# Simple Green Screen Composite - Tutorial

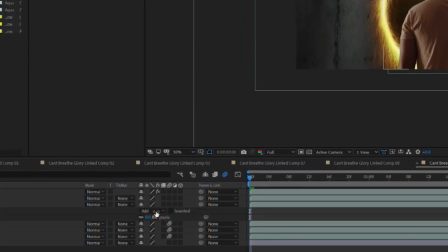250s
Press F to bring up the mask feather option and add a feather value of 15 to soften the edges of the mask. Then, when the mode says normal, change the blending mode to screen. Press Ctrl or Command D to duplicate the layer.
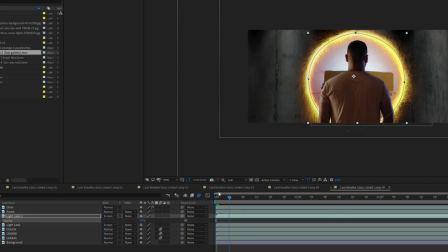261s
Press T to bring up opacity and change the value to 50%. Navigate to the Effects and Presets tab and search for Lumetri Color.
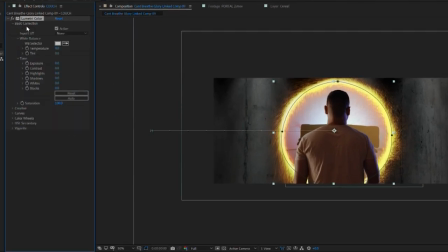268s
Place the effect on your first location layer. I want to blend the layer with the portal a bit more, so I'm going to change the temperature and the hue of the layer. I'll also boost the exposure value a little. Select the effect and press Command or Control C to copy the effect.
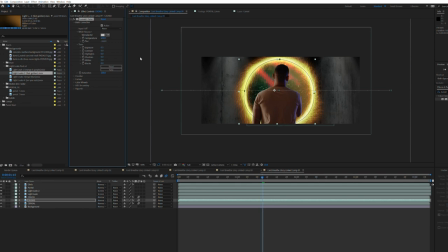281s
Paste the effect on the other location layers and make adjustments as needed. This concert shot was shot with dramatically different lighting conditions and on a different camera, so I'm going to search for tint in the Effects and Presets tab.
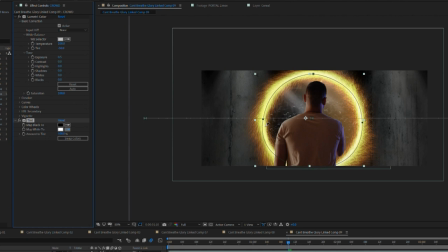291s
With the white eyedropper, I'll sample the edge of the portal to remap the white values.
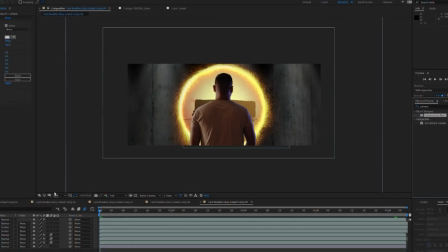296s
Next, search for camera lens blur and place the effect on your subject layer. Change the blur value to 15.
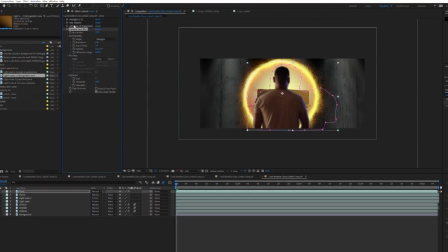302s
This will help draw the viewer's attention to the portal. Copy and paste the effect on your background layer to better adjust where the eye will focus.
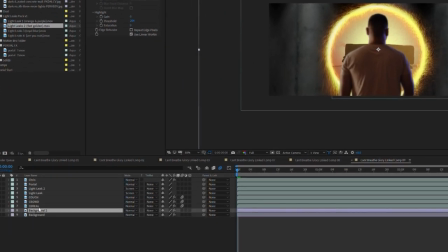308s
Select the background layer and Command or Control D to duplicate. Rename this layer Background Glow. With the new layer selected, press G to grab the pen tool and draw a circular mask along the portal. Press F to adjust the feather value. Add a ton of feathering to blend the glow layer with the background layer.
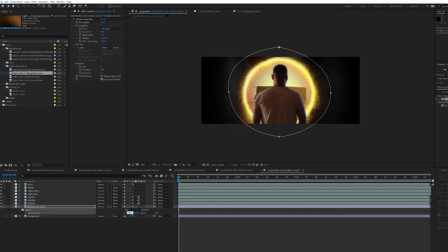325s
If you hide visibility on the background layer, you can see just how feathered the working layer is.
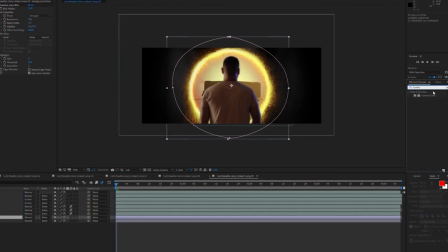332s
Drag and drop the Lumetri color effect on the background glow layer.
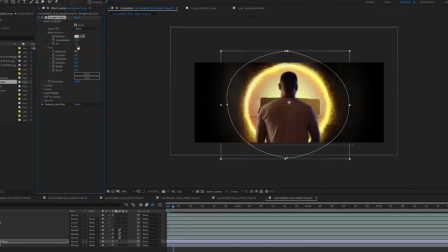337s
Press the stopwatch on the exposure slider and change the exposure over intervals of 2 frames to add flicker, something to better sell the light cast from the portal.
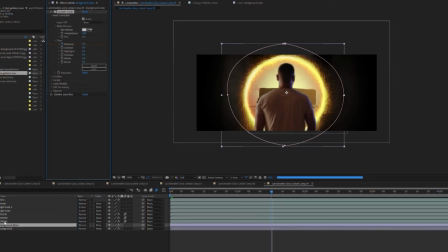345s
After you've added a few values, select the layer and press U to bring up active keyframes.
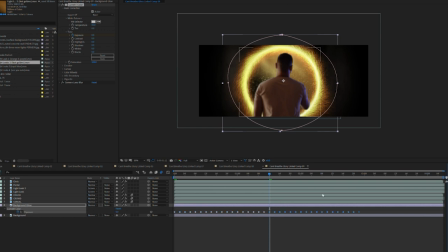350s
Select the keyframes, Command or Control Z to copy, and paste them at the end of your keyframe line. Repeat until your entire layer has keyframes every couple frames. Next, I'm going to add a dust element, again, downloaded from a stock site.
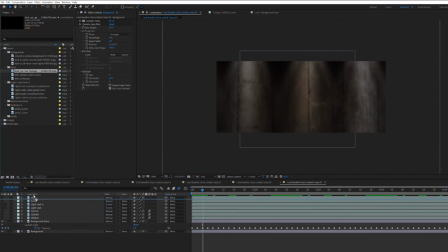362s
We'll place it between the subject and the portal and adjust scale.
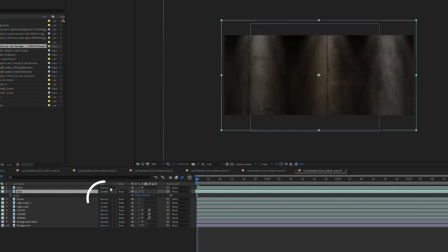370s
Then, change the blending mode from normal to screen. Select and unhide all of your layers.
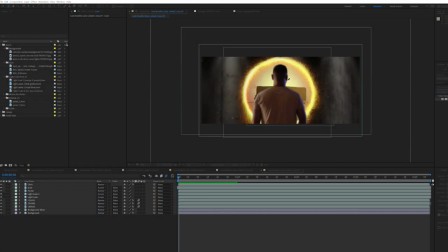378s
Navigate to the layer menu at the top and create a new solid. Using the eyedropper tool, select the color of light on the right side of your subject and rename the layer.
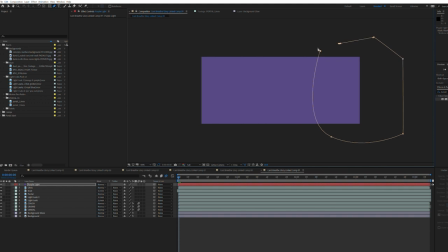391s
With the solid layer selected, press G and draw a mask around the right side of the frame. Increase the mask feather until the solid is barely noticeable.
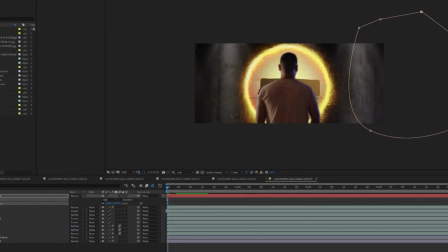398s
You can off and on the layer to see what it's doing and how it's affecting the image. Navigate back to the layer menu and create a new solid.
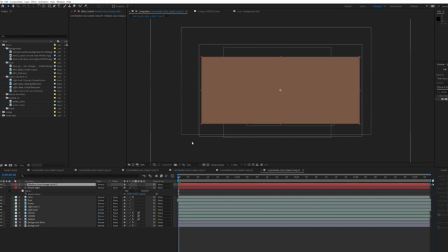405s
Using the eyedropper, sample a region of light on the left side of your subject. Rename the layer. Draw a mask and increase the feather.
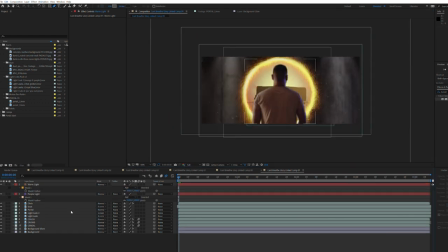412s
This will subtly help blend our composite with our subject. Additional blending can be achieved with the curves, tint, or Lumetri color effects.
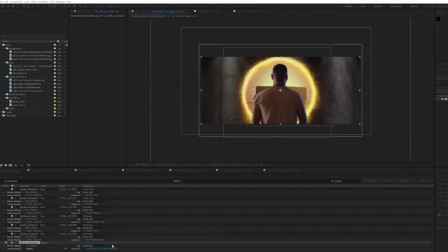418s
You could also add a little camera shake to better sell the illusion. When you're happy with it, let's add it to the render queue and render it out.
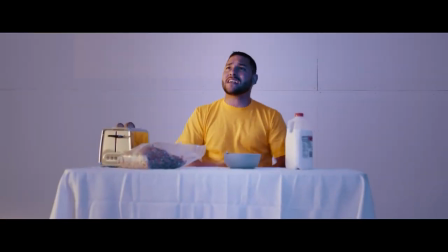Hopefully this video was helpful for those of you looking to blend simple green screen effects with real footage. I have some fun non-tutorial videos planned for the future, so I hope you'll stick around. The best way to do that would be to subscribe, and then you'll be in the loop. As always, if you have any requests or if you want to leave any tips to like further elaborate on any of the things I talked about today, do that in the comments below. And as always, thanks for watching. Peace.